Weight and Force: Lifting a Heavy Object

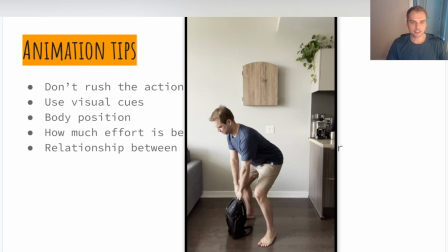(12:36)
I need to start using more of my legs and not just my back, for example, right? You probably heard it a lot. You don't want to be using your back to pick up heavy objects. You want to be doing the lift mostly with your legs.
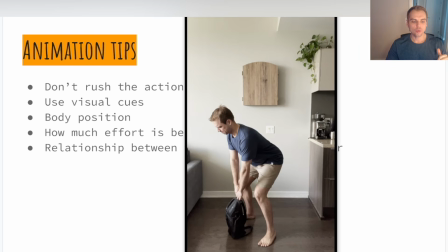(12:51)
So keeping a nice straight back always helps you out to present another visual element to the audience that will tell them that this is a heavy object. Notice the struggle, right?
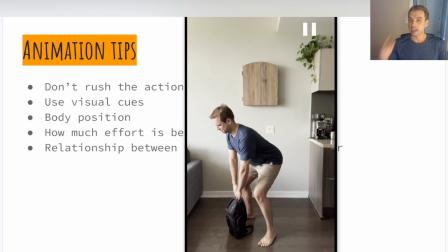(13:05)
I applied that first amount of force that I thought would be enough, and I'm realizing that it's not enough. This is a lot heavier object. So now I go back, maybe I readjust my hand, maybe I double check the object.
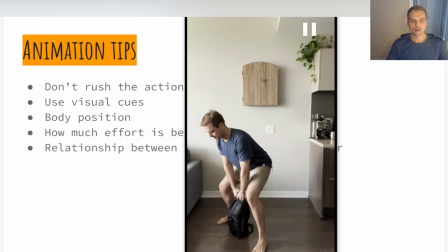(13:21)
Now I start applying extra force, and what do? I get myself closer to the object. I have to readjust myself, rethink about it, right? So now that I know it's going to be a little bit more heavier,
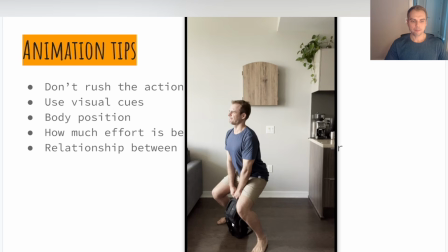(13:36)
getting that straight back, shoulders down, more bend, being on top of an object, all those things help me out. Look at my face, right? You can also sell that struggle with your facial performance a little bit, right? You don't want to be happy, easygoing, like it's no big deal.
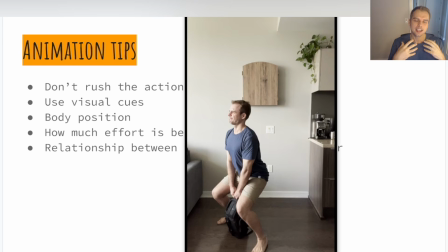(13:56)
You want to show the struggle in your face as much as you are showing it in the body as well. If you have control over your neck, great opportunity here to introduce some tension in your neck here.
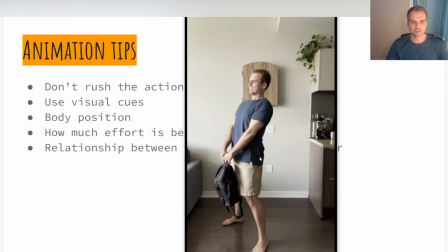(14:09)
Again, it will sell this feeling that the object is heavy.
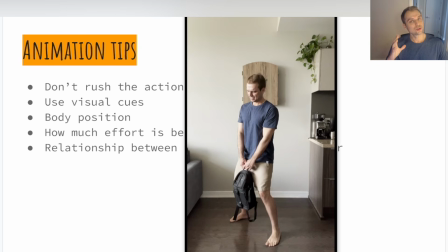(14:15)
Notice as I'm moving with an object too, I'm doing it slowly. I'm not rushing it. I'm trying to keep my object as well pretty close to myself.
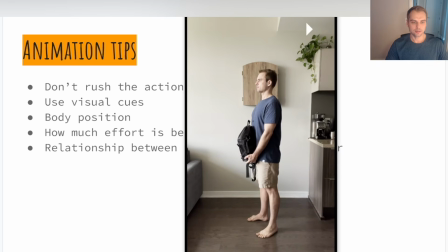(14:26)
Readjusting the grip is another great example to show that it's a heavy object. Here's a few things that you can do to adjust, right? Going from something that just holding it back, right? Pretty default position.
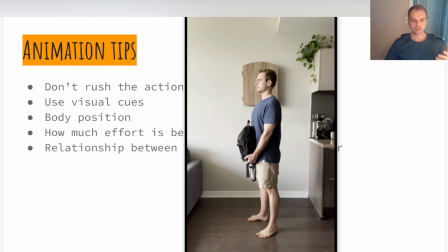(14:39)
I'm straight, my back is straight, posture is pretty straight, legs are straight, right? They're not bent. All this tells me this is not heavy. right?
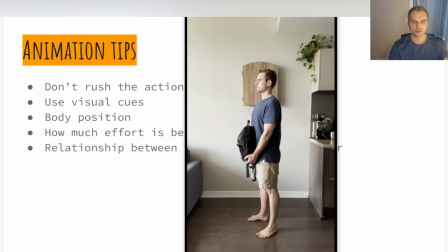(14:52)
A couple of things we can do, a couple of things we can adjust in this pose to show that this is heavier object, right? First thing, counterbalance, right? Right away, I'm leaning back a little bit because now I have this heavy weight in front of me, right?
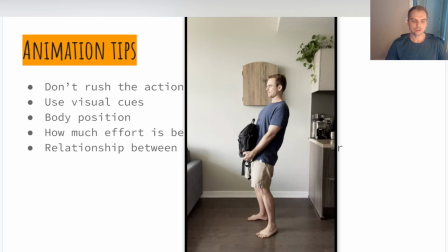(15:10)
Whether it's a pickup or not, now I have to counter that weight just a little bit more.
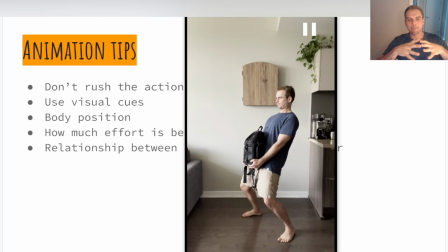(15:15)
Spreading my feet, creating a bigger base for myself, that I'm more balanced. I can adjust my weight safer, right? I have a bigger base for any action, whether it's a pickup or just holding it.
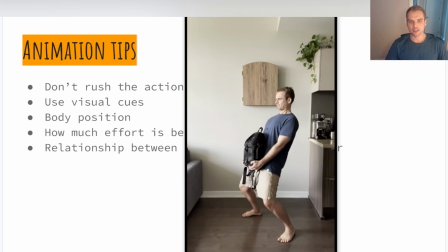(15:32)
As well as having the difference between straight arms and bent arms, right? If this was super heavy, chances are I'm not going to be able to do this with just my biceps, and I need to straighten my arms.
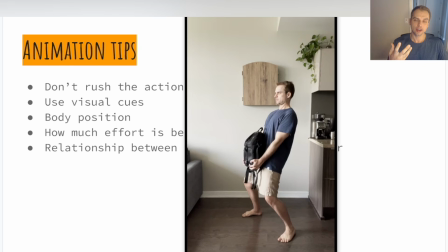(15:46)
This is critical when you're lifting it from the stationary position, right? Think about the Olympic weightlifters, right? When they lift up that bar, they're locking out their arms, the elbows are straight,
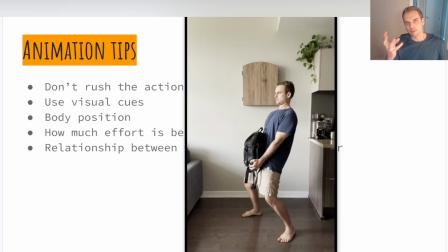(15:59)
there's no bend in there because they're relying on some of the strength in their joints to help them lift that. And again, the difference between the shoulders, right? Shoulders and the neck too.
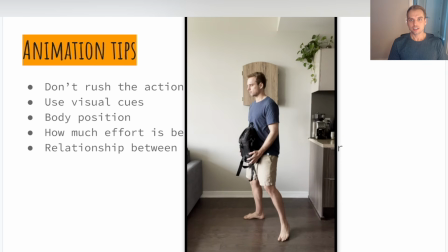(16:13)
It is important, like where are you looking? If you're picking up something heavy, chances are you're not just going to be looking around, oh hey, it's no problem. You're going to try to focus, you're going to try to have a nice balanced posture in there, so there's going to be limited movement in your neck as well.
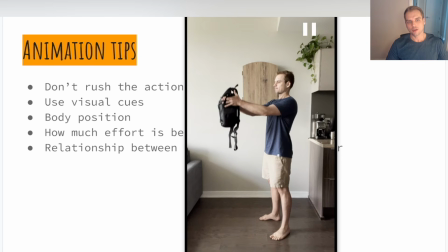(16:31)
And I also like to think about where I'm holding an object, right?
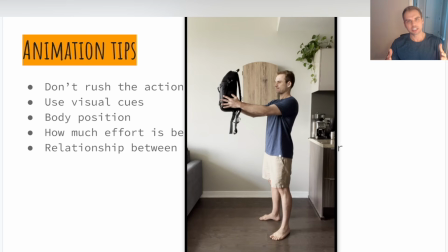(16:35)
Whether you're holding it on the top, if it's a heavy object, chances are you're not going to be holding it sideways, and you actually need to hold it underneath it to use your fingers to have a better grip. So even though the object is far away from me,
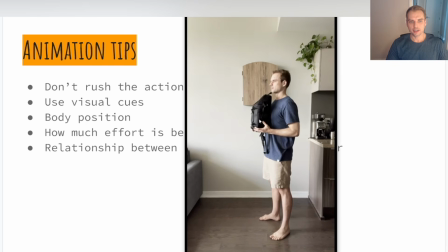(16:52)
there's a big difference between where you're holding it and then the difference between bringing it in, it becomes heavier, and it becomes even heavier when I drop an object, I'm locking out my arms,
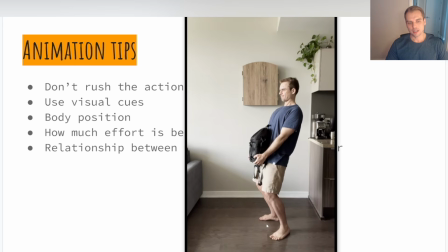(17:06)
and I'm again using my usual visual cues as an element to sell the weight. Another thing to keep in mind too is the bent legs, right? Think about your body as a spring. So when the spring is in its default position, it's extended,
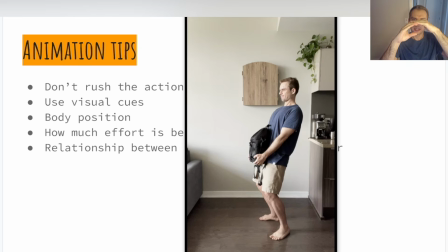(17:24)
and the more force you apply towards your spring, the more it is compressed, right? The more it is trying to push away from that feeling. So the same element, the same principle can be applied to your body. So compressing your legs, not having them straight,
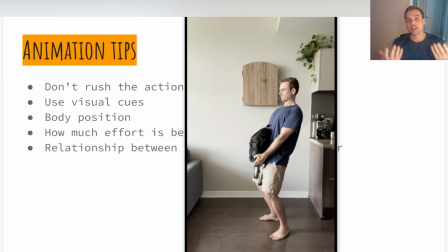(17:44)
again, will sell the idea that you are now taking on the weight as you're picking up that object.
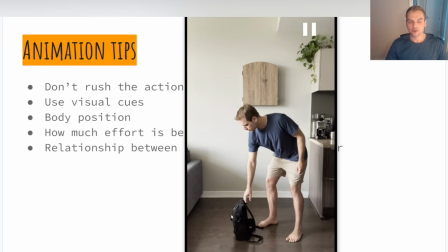(17:54)
So another thing too is we've talked about the relationship between the object and your character.
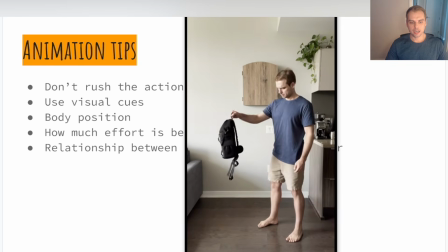(18:01)
So notice here, I'm picking it up, I'm hinging from the hips, right?
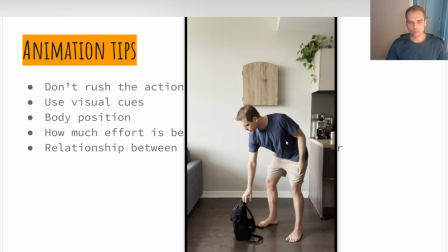(18:06)
I'm quite far away. Notice where my feet are, where my center of gravity is, and where the object is far away. And I'm picking it up, I'm just hinging from the hips, using my back mostly to pick it up, right?
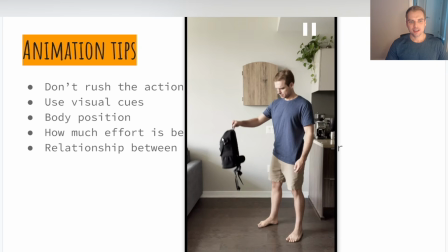(18:20)
Straight arm, and I can just lift it up. All that lift tells you as an audience that this is a pretty light object.
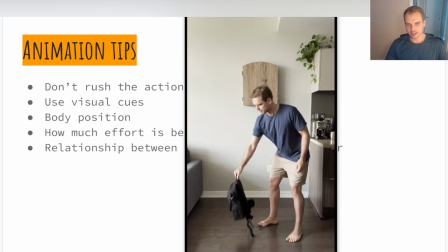(18:30)
I'm not exerting a lot of effort, I'm not struggling, and I'm not applying a lot of force to pick up this object. Moving on to the next example, I'm going to start adjusting it, right?
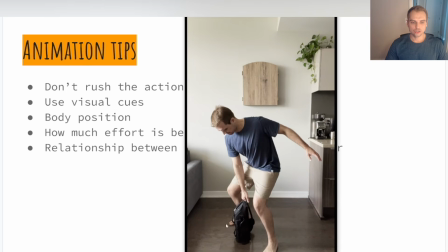(18:44)
I'm going to go on top of an object, I'm going to position myself a little bit closer, have my feet wider, trying to do that tripod effect, right? Having myself more balanced. Notice that my center of gravity is a lot closer now.
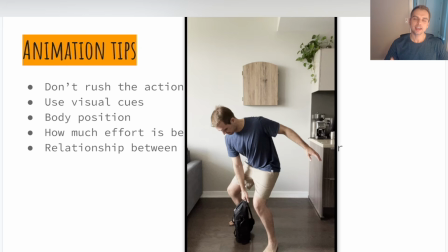(19:02)
I'm trying to be directly above an object. So the force I'm applying is not going sideways, but is going directly up, trying to lift up a heavy object, again, highlighting the weight of it.
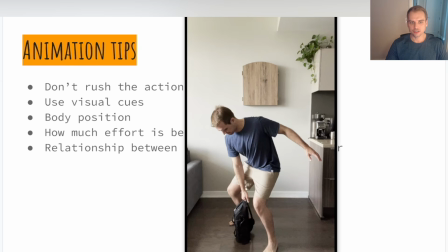(19:17)
I'm using an arm for balancing because I already know that it's going to be pulling me forward there. And notice this first struggle right here, right? Right away, I know it's heavy, so I'm going to apply what I think is enough force to pick it up, and it's not enough.
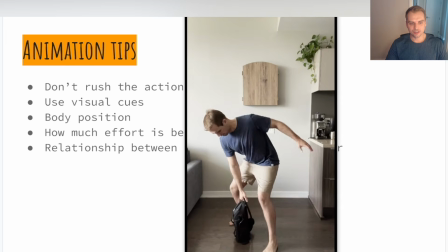(19:36)
I'm struggling, right? I'm struggling to pick it up. It's not coming off the ground.
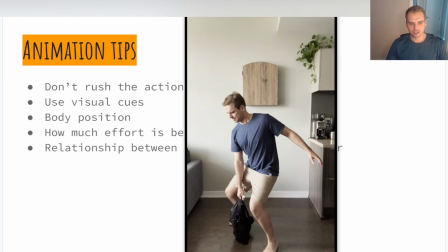(19:42)
My face is struggling. I'm trying to do the lift, but it's not happening there, right? Having that element, having the element of struggle immediately or right away tell the audience that it's a heavy object.
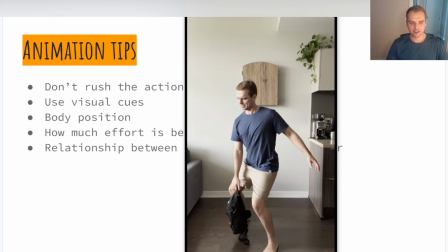(19:55)
And as I'm about to come up here, as I'm doing my second effort, notice how slow I'm lifting it up, right? It's heavy. I don't want to go fast. I don't want to hurt myself. I don't want to pull a muscle. So I'm applying this nice and steady force to pick it up.
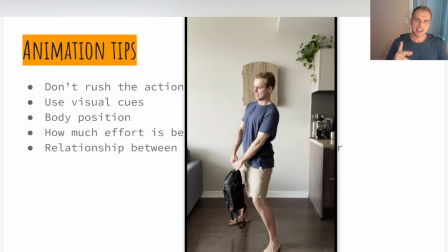(20:15)
And what do I do immediately? I use my second hand to help myself out, right? And right away, the object again is underneath me. One more thing I could have probably done here to increase that, I could have bent back more to show that I'm countering that weight again.
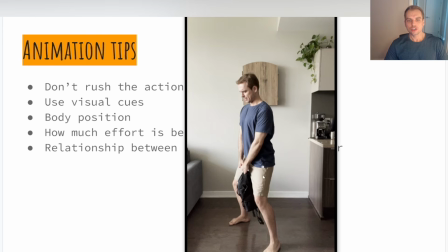(20:34)
It's another element I could have used to help improve this pose. Let's see what I do in the next one.